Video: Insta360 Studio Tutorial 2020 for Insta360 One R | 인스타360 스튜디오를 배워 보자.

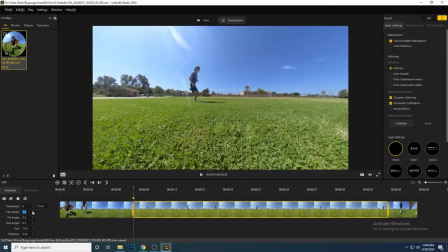258s
The pan angle turns your video left and right. The tilt angle makes your video go up and down.
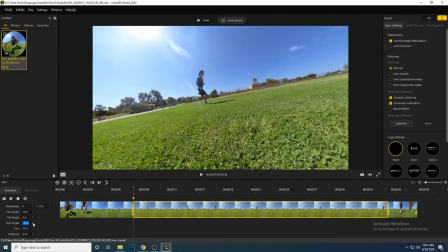266s
The roll angle changes the horizontal angle of the video. The field of view zooms in and out.
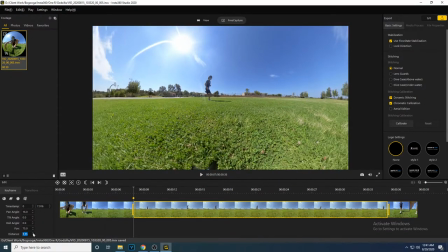276s
And distance changes the look of the video from a sphere to a 2D flat video.
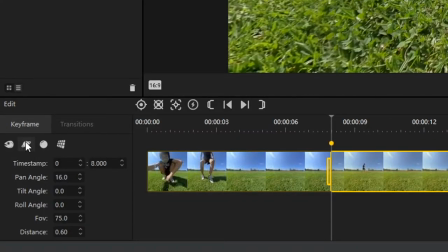283s
The program comes with presets. Here, you can jump to a fisheye view, and it will automatically configure these settings for you.
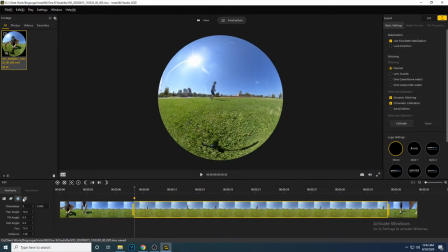292s
Click here for a tiny planet view, a sphere view, or a regular 2D camera view.
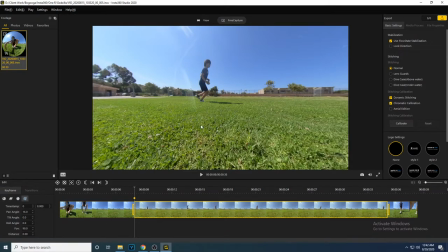299s
Another option you have is to use your mouse to drag and adjust the video.
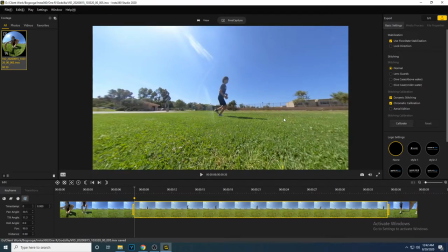305s
You don't have to use the options on the side, but they let you be more precise.
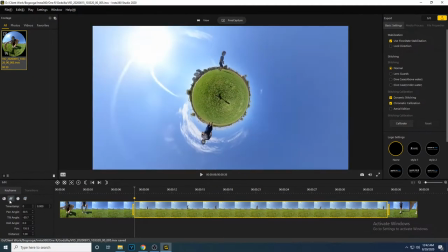311s
For the first keyframe, I want to start the video from the Tiny Planet view. I will click on the Tiny Planet preset and adjust the video using the options on the side.
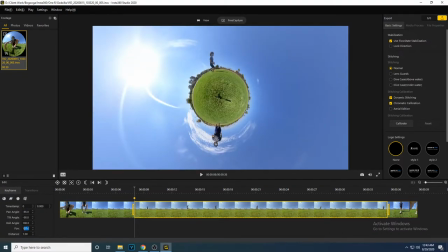321s
I'm going to zoom out using the FOV to keep all the Tiny Planet in shot.
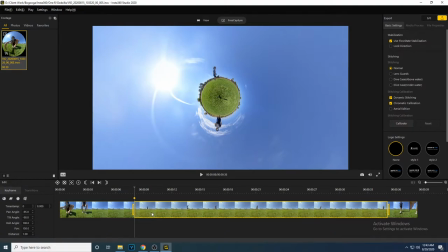329s
To make the shot a little more interesting, I'm going to zoom in while rotating the shot. I will move the gray line to the 13 second mark and add a keyframe. I will tidy up the timestamp to make sure it is exactly at 13 seconds.
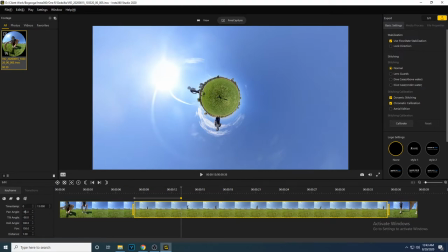345s
I am going to use the pan angle to rotate the shot so Joshua is near the top of the planet,
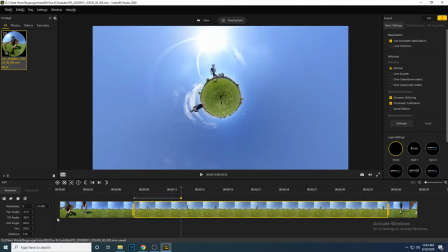350s
and I am going to decrease the FOV so the shot is more zoomed in.
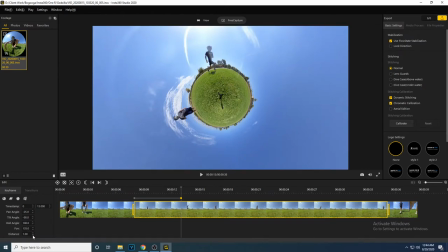The next shot, I want to be on the ground with a fisheye effect. So I'm going to create a keyframe at 14 seconds and select the fisheye preset.
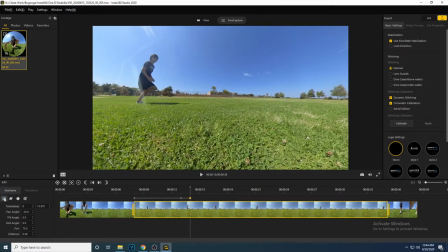377s
To make it spin like it did in the video, I'm going to set the pan angle at negative 350 degrees. This is also so Josh will be close to the center of the frame.
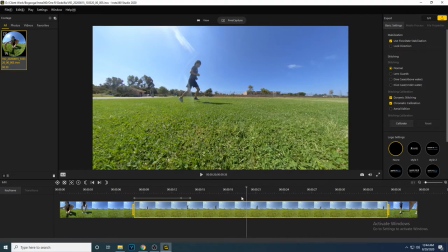389s
We're going to track him running around the camera, so we're going to put a keyframe at 20 seconds and spin the camera to negative 355 degrees.
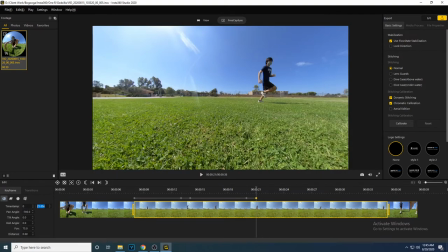407s
At 21 seconds, I'm going to add another keyframe to zoom out into a Tiny Planet shot.
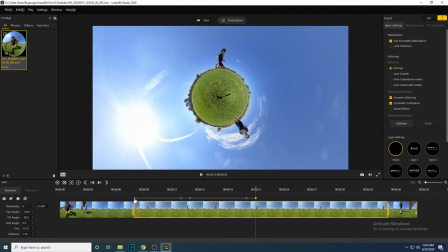I want him to appear to be running on the top of the planet and making it rotate, so we are going to create another keyframe at 34 seconds while zooming out and panning the shot once again.
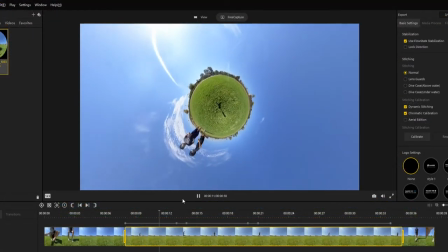431s
Before you export your video, watch over it entirely and make sure it looks the way you want it to.
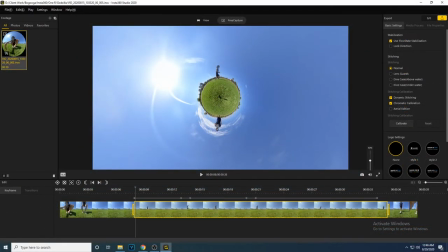441s
After making sure your footage is to your liking, you are now ready to export your video.
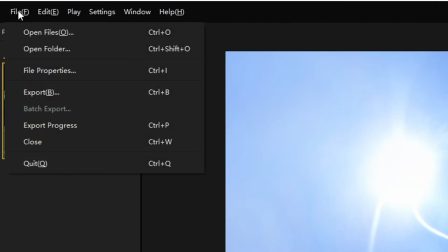448s
Click the export button at the top right, or you have the option to also click file, and you'll also find another export option there.
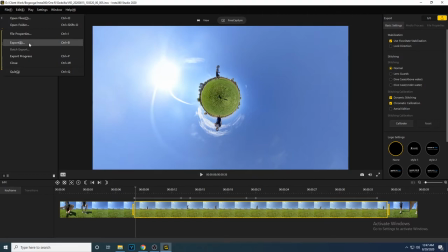456s
Save any changes to your footage before exporting.
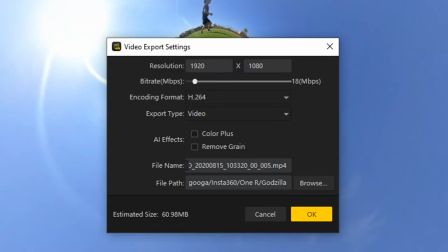460s
The resolution 1920 by 1080 is fine for YouTube, and you can leave the bitrate at 18. Choose a file name and a file folder to save your video in.
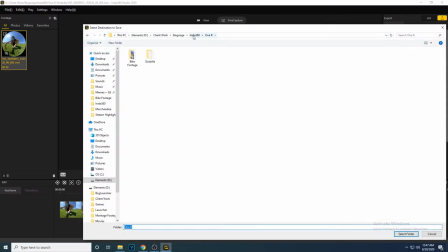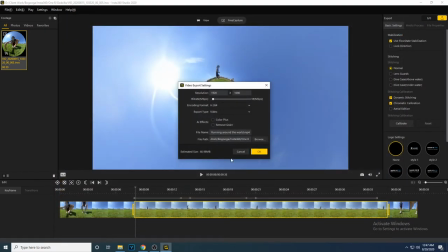480s
Then click OK to start exporting.
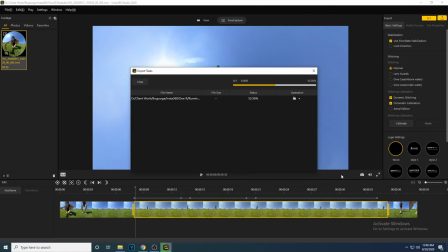484s
Once you have finished exporting your video, you can now share it on social media, or you can continue editing your video in your favorite video editor, such as Adobe Premiere.
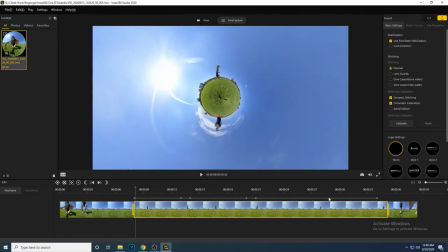493s
Thank you for watching, and I'll see you next time.